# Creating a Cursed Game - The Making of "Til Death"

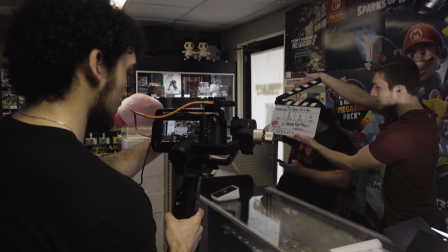0:00 one, shot two, take two.
Hey everyone, Vin here.
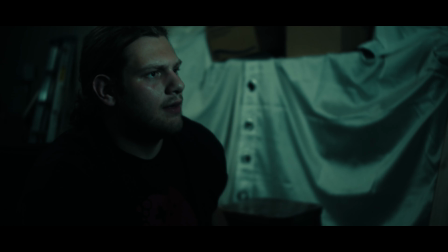0:05 We just released our newest horror short, and there's a ton to talk about how we made it. That being said, we're going to take you through how we made our short film, Til Death.
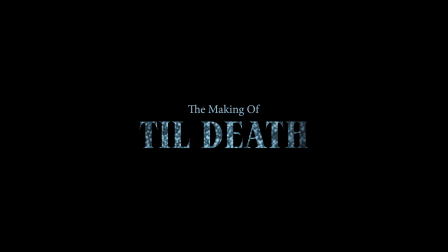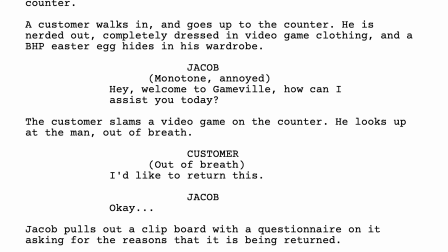0:19 While conceptualizing for this script, I turned to movies like Stay Alive, The Ring,
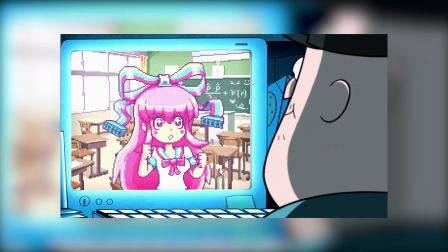0:23 and an episode of Gravity Falls titled Seuss and the Real Girl for inspiration. The idea of a video game antagonist that could come out of the game and kill you sounded really fun to play around with, and it was awesome to bring these ideas to life.
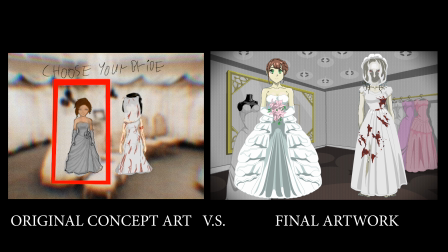0:37 Designing the game was one of the most fun but stressful parts, but I had a bunch of help from Coulter Rail to really sell it and make it all come together.
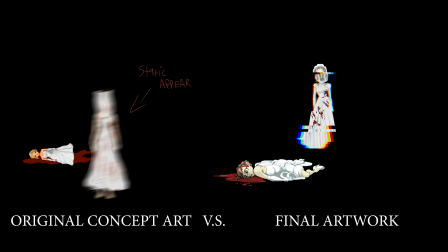0:44 I drew storyboards for what each panel of the game would look like, but it wasn't until Coulter drew his version that really sold it together.
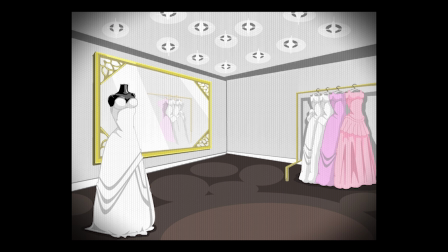0:51 Vincent always surprises me with subject matter to draw that I'd never see coming.
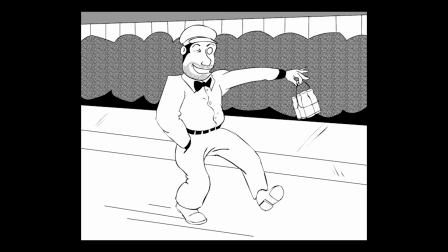0:56 From the tragic framing of a dairy deliverer in Milkman to a virtual
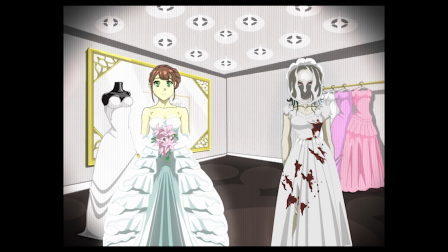1:01 marriage video game that's both parts anime dating sim and Friday Night at Freddy's.
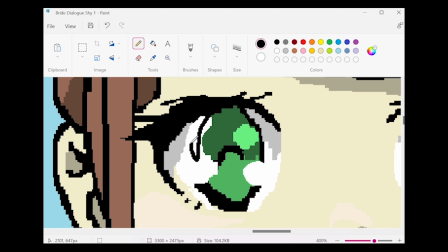1:06 To achieve the pixelated look no further than MS Paint, an archaic, simplistic program that actually allows for a surprisingly expeditious workflow.
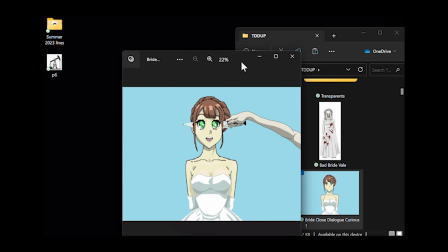1:18 Dump the images numerically into a folder and scroll right to preview the frame-by-frame progression. Old school, but effective. Also a little Easter egg.
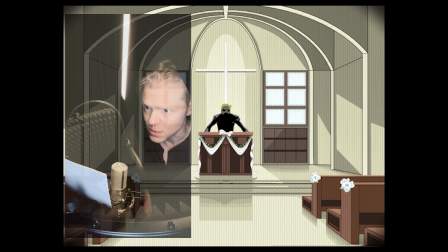1:28 In the final shot, if you look to the back, the officiator of the unfortunate wedding bears a strong resemblance to the artist.
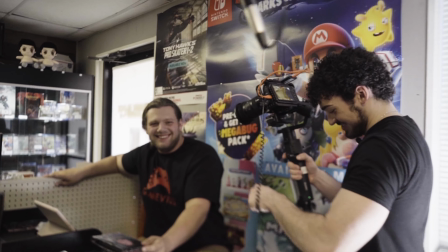1:36 Filming in the game store location was super cool, and a huge thanks goes out to Hidden Block Games in Raleigh, North Carolina, who let us film there.
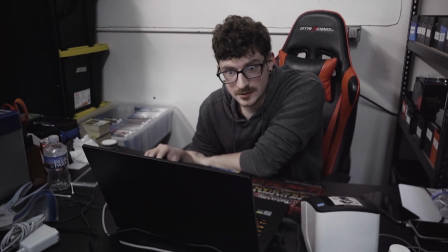1:44 It's a small place, which meant our whole crew was packed in there, but we only filmed for about an hour in there, so it wasn't too much of a problem. Hey guys, it's Preston, and I'm here to talk a bit about how we did the lighting for Til Death.
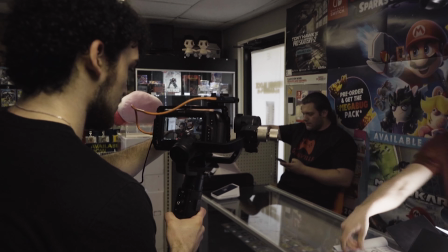1:56 In the game store, we mostly used the practical house lights, and all I really did was Hollywood a light on the side wherever we needed some fill.
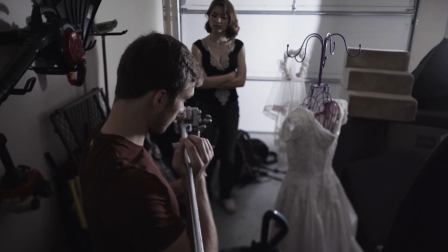2:04 And then in the garage, it was a simple setup. I bounced light from a couple different angles on one side of the garage, just for some nice, even lighting.
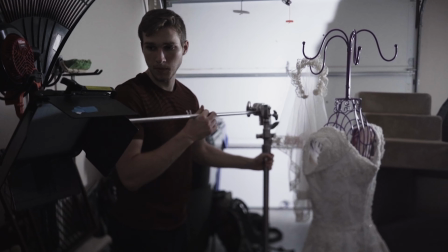2:11 It's supposed to be a storage area, so we didn't think that we needed anything too crazy for these scenes.
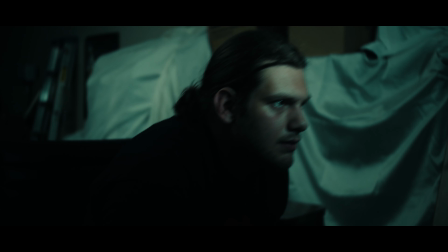2:16 For the shots where you see our actor actually playing the game,
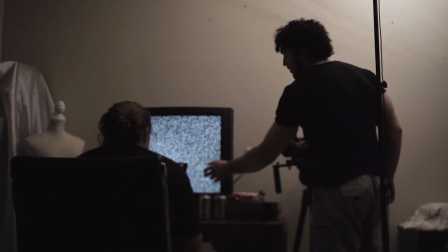2:19 I held the GVM right on the TV and set it on the TV preset so that you can get that TV screen effect.
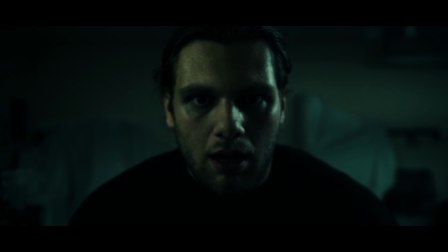2:25 One cool lighting effect that we did was when the protagonist looks in the mirror.
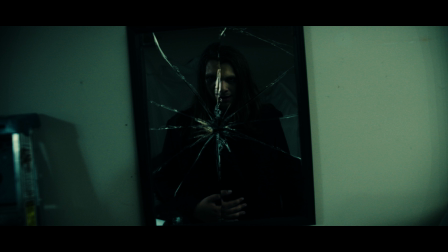2:29 What we did was position a light directly underneath him and shut the barn doors, and then slowly open them up to shine the light on his face,
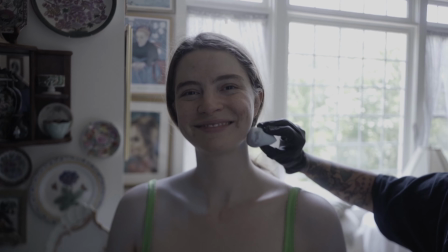2:37 emphasizing the trance that he goes into. We had our talented special effects artist Jamie Apple do the makeup, and it was awesome to see.
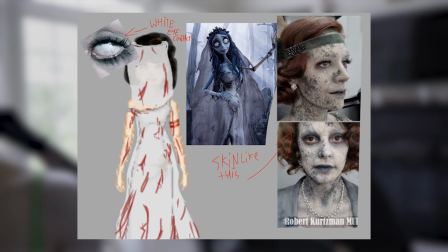2:45 I gave her concept art to give her a direction to go in, and she completely nailed it.
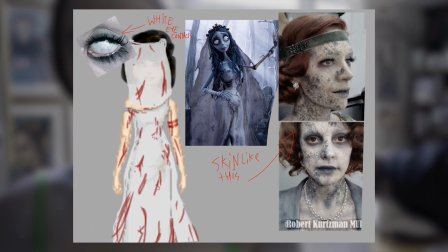2:49 A little Corpse Bride inspired, as well as Haunting of Hill House inspired, and we had our bloody bride ready to get in front of the camera. There's a few VFX shots in here that were pretty fun to make.
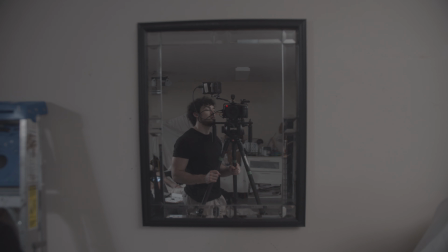3:00 The broken mirror effect was done by shooting into the mirror, then shooting the opposite angle and flipping that footage, putting it inside the mirror.
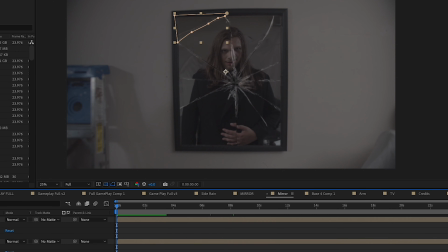3:07 Then for each crack, I made a mask around the footage and positioned it differently to give this disorienting effect.
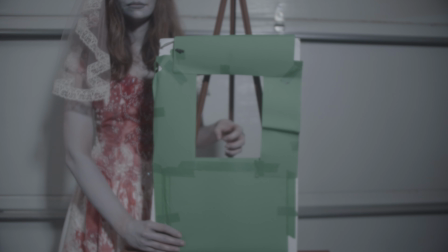3:13 For the hands coming out of the TV, the first shot was done by getting some green screen plates of the actress's hands coming out of this little frame we made,
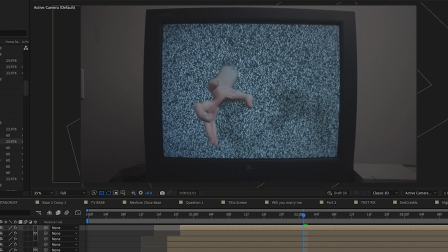3:21 and having her hands come pretty close to the camera gave the right perspective. The next shot was done by getting the plate of the actors and having Sadie, the bloody bride,
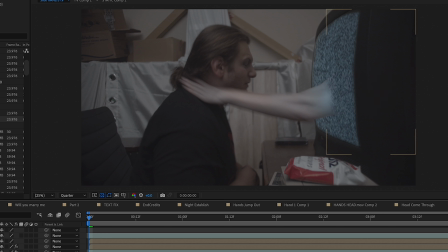3:30 shoot her hands out to grab Hunter's neck, and then we got a clean plate with the TV in the frame.
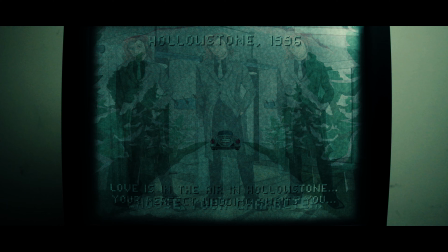3:36 Overall, this project was really fun to shoot. It was originally going to be scrapped since I wasn't too happy with it, and there were just a lot of problems calling out to me,
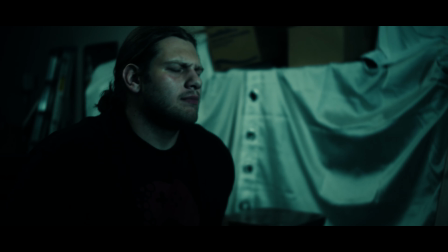3:44 but I decided to stick through it and really try to just find something about it that I really liked,
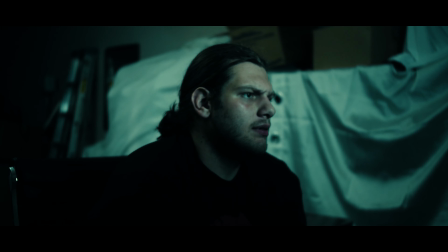3:49 and I ended up finding a lot about it that I really liked, allowing me to really want to post it on YouTube.
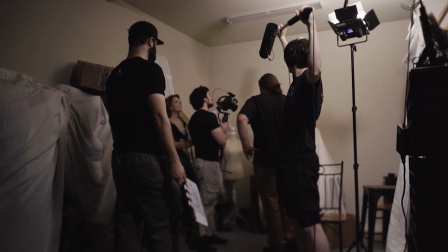3:54 Though it's not my favorite film, I'm glad you guys, the fans, are enjoying it, and I'm glad that you guys are enjoying all the content that we're putting out.
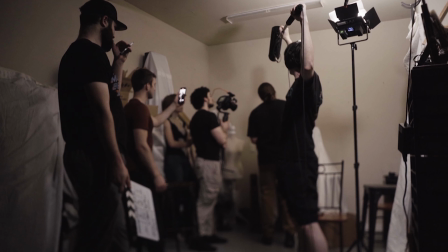4:00 As always, we have a ton of content coming out.